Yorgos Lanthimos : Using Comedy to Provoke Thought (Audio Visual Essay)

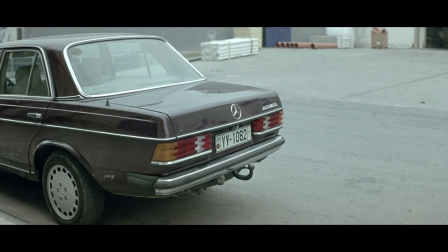250s
His comedy goes further than violence and deadpan portrayals from characters. Yorgos also uses themes of unusual conversational topics in order to make you question what is and isn't okay to be said, like in this clip here.
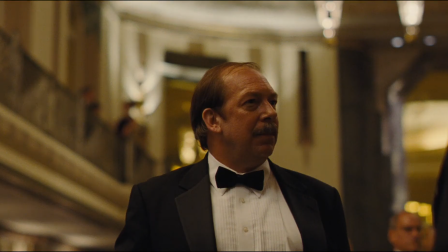263s Our daughter started menstruating last week. Great. Yes. She was a little scared, but she's okay now.
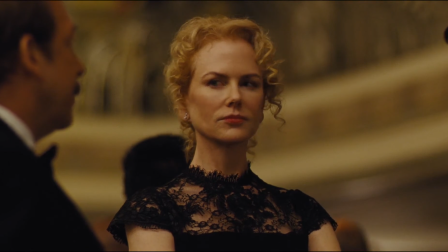269s You haven't seen her in ages. Not since last summer at the school choir.
By just making a character have an unusual conversation,
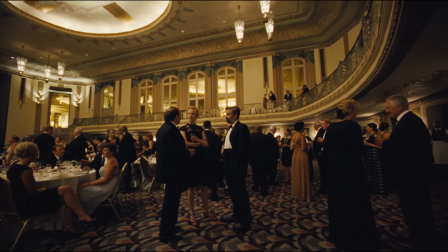276s
it forces the audience to think about what they say to people and also to consider the effect their words might have.
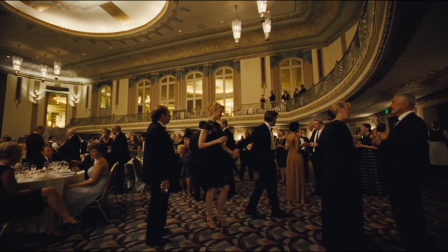282s
Although the clip I showed isn't offensive in any way, it highlights how an unusual conversation topic may cause you to think twice before speaking.
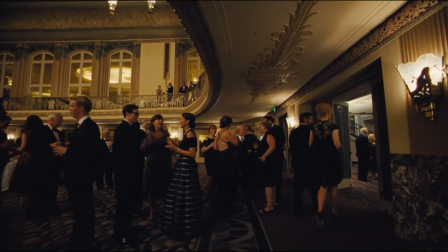292s
As you can see from the examples given,
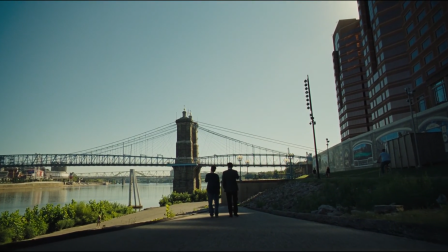294s
Yorgos draws the audience in with his dark humour and in turn leaves the audience with feelings of discomfort, ambiguity and shock.